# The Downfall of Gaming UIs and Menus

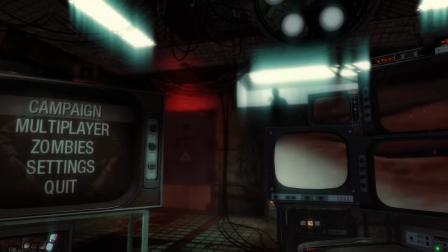Black Ops 1 opens with you strapped down to a chair in a CIA interrogation room,
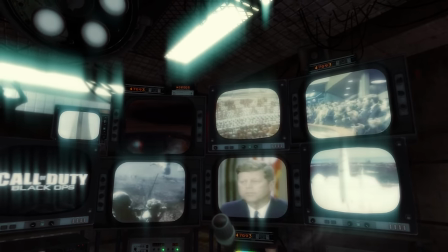disorientated and confused by the stacks of screens playing looping footage,
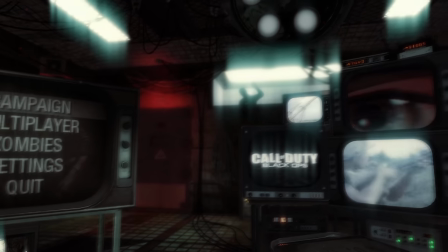the bright white lights, the ventilator aerating off beside you and the figure interrogating you from behind the glass.
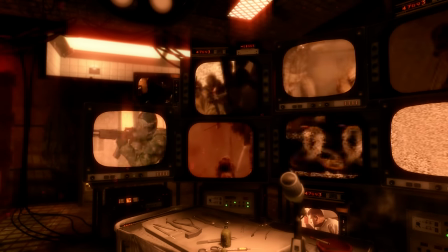You then switch to zombies, and this shadowy figure walks out, and in comes a zombie,
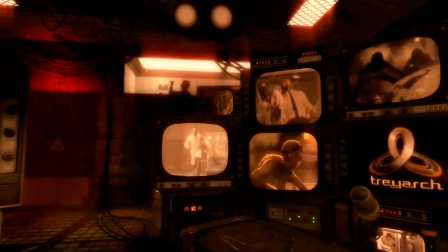banging on the glass trying to get into you, all the while you're still strapped to the chair, with footage looping on the screens.
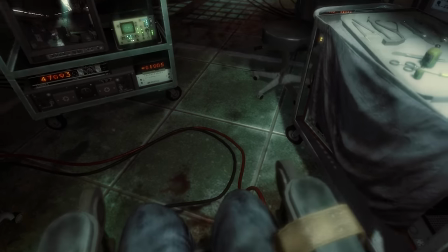However, you can break those straps, it's an interactive play space,
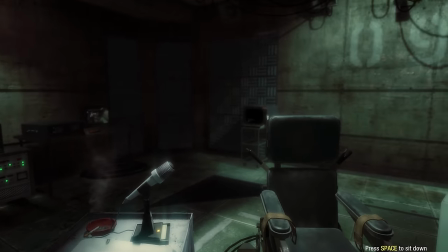you can free yourself and explore the room, and even access a CIA terminal in the corner, in which codes can be entered to access various accounts,
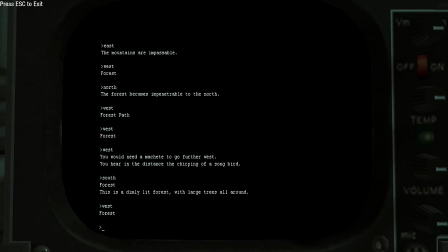unlock campaign intel, and even play a text-based adventure game.
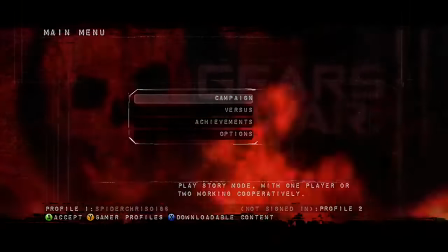Gears of War's menus exuded terror, horror and brutality, ominous in every way from its heavy use of reds,
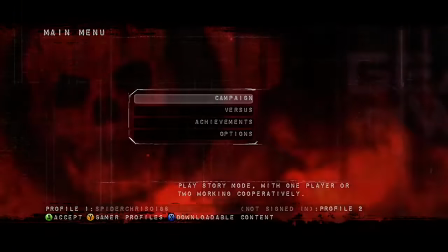the film grain and the grittiness of the UI elements, and the flickering omen ever present in the background.
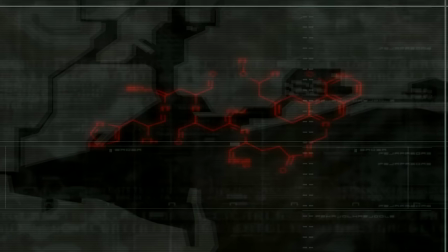Metal Gear Solid 2's menus feel like I've tapped into one of the Big Shell's nudes, or like I'm interfacing with some kind of technology on Arsenal Gear.
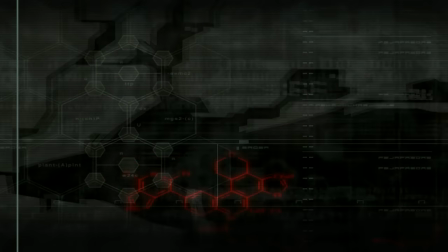It's advanced, technological and almost imitates the feeling of a futuristic BIOS that boots before the main operating system.
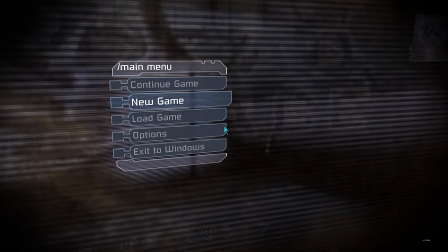Dead Space's menu is like using a console on the Ishimura.
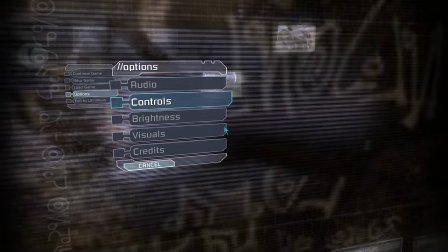The UI, sound and transition design are all identical, but it's also really unnerving.
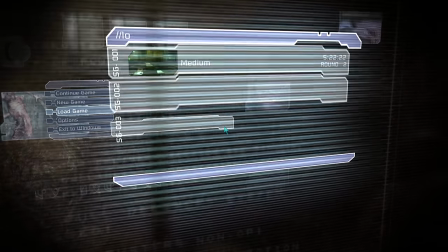The screen in the background, with glitchy imagery of carcasses, mutilated and diseased.
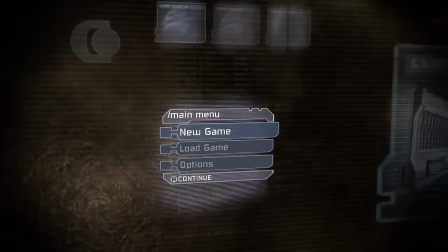Flickering glyphs, unsettling sounds, murmuring and whispering send chills down your spine before you even hit play.
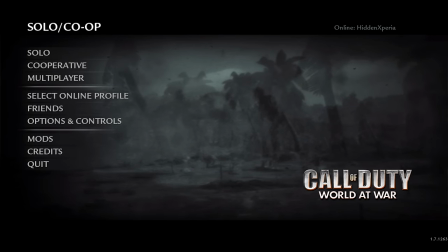Call of Duty World at War's menu is harrowing. The gritty, greyscale, slow, war-torn environment patterns in the background,
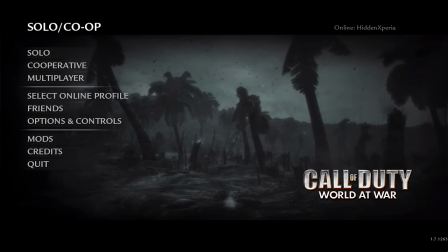combined with the menu theme with a German woman singing good soldier,
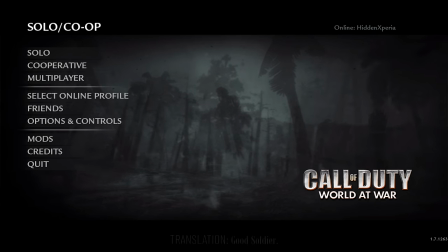good soldier, die with me, die with me, die with me, is nothing short of haunting.
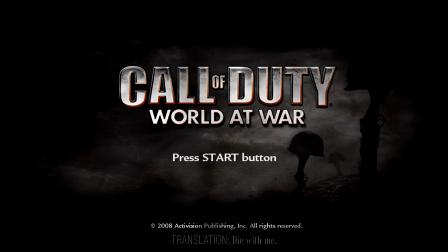It invokes the horror of senseless loss, death and destruction wrought throughout the world during World War 2. Okay, I think you get the point now.
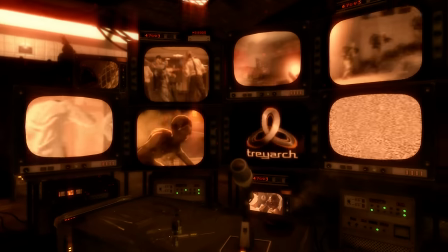All these UIs immerse you in their game's universes and settings before any gameplay or narrative has even begun.
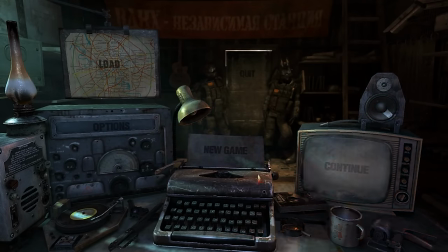They are the primer for the experience, in almost every way from UI elements to sound design and even the colours they adopt,
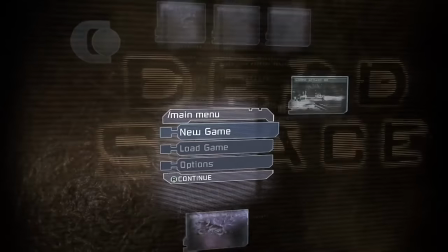they prepare you for the tone of the game by feeling like a cohesive part of its universe.
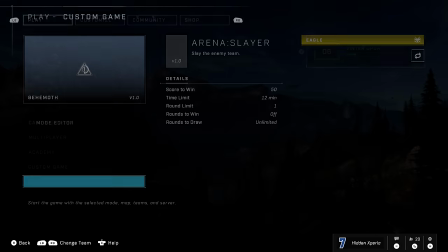Like something that actually exists within it, rather than a bunch of thematically disconnected buttons that you need to click in order to start playing the game. But nowadays, I find that UIs tend not to be designed with this level of cohesion in mind.
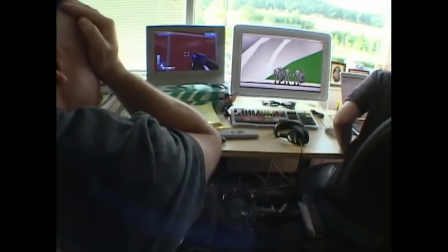For the most part, the priorities of gamedev have shifted.
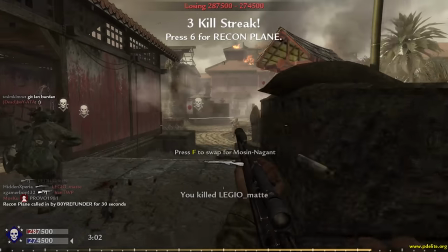Far less of an emphasis is put on making the best first impression possible nowadays, and instead, focus is put on dangling the carrot, so to speak.
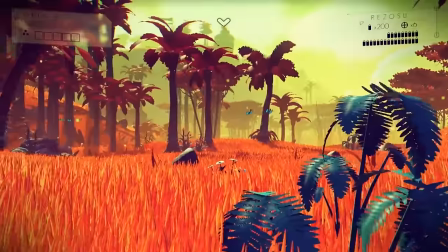How often do you hear, don't worry, this game's gonna be good in a year or two, or don't worry, this game's gonna pull a No Man's Sky and have like an Apex Legends-style resurgence?
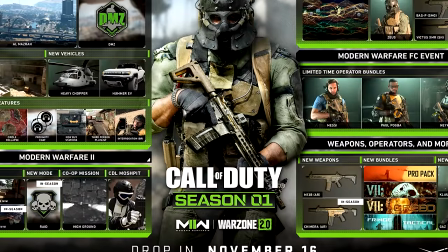I mean, hell, games even market their roadmaps and future updates before the game has even released.
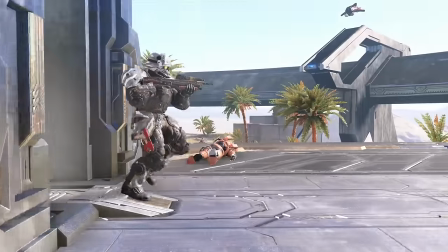The normalisation of live service, of launching games devoid of content and broken but fixing them over time,
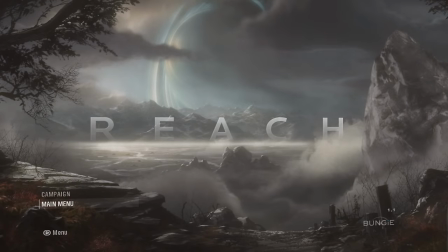has drastically reduced the impact of the first impression.
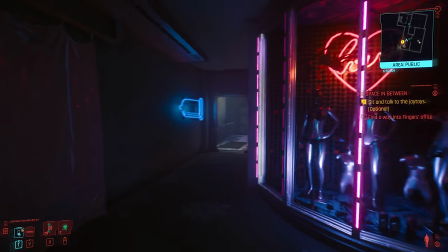When gaming at large deems it okay for games to launch unfinished and then slowly be patched up over time,
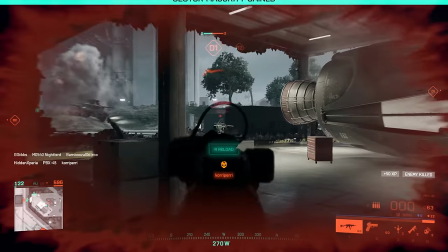that signals to developers and publishers that a good first impression isn't as important as it used to be because people are going to come back to the game at some point anyway,
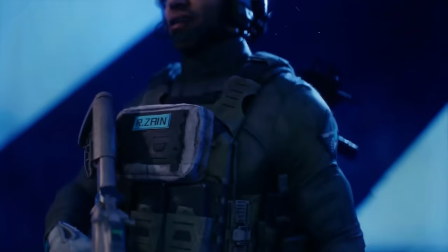right? So why spend so much time and effort and resources on forming the most perfect
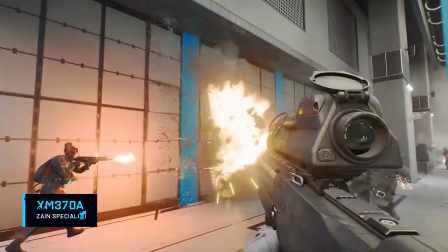first impression when instead you play the long game and hope that they return in the future? And hell, menus and UIs even get overhauled over time now.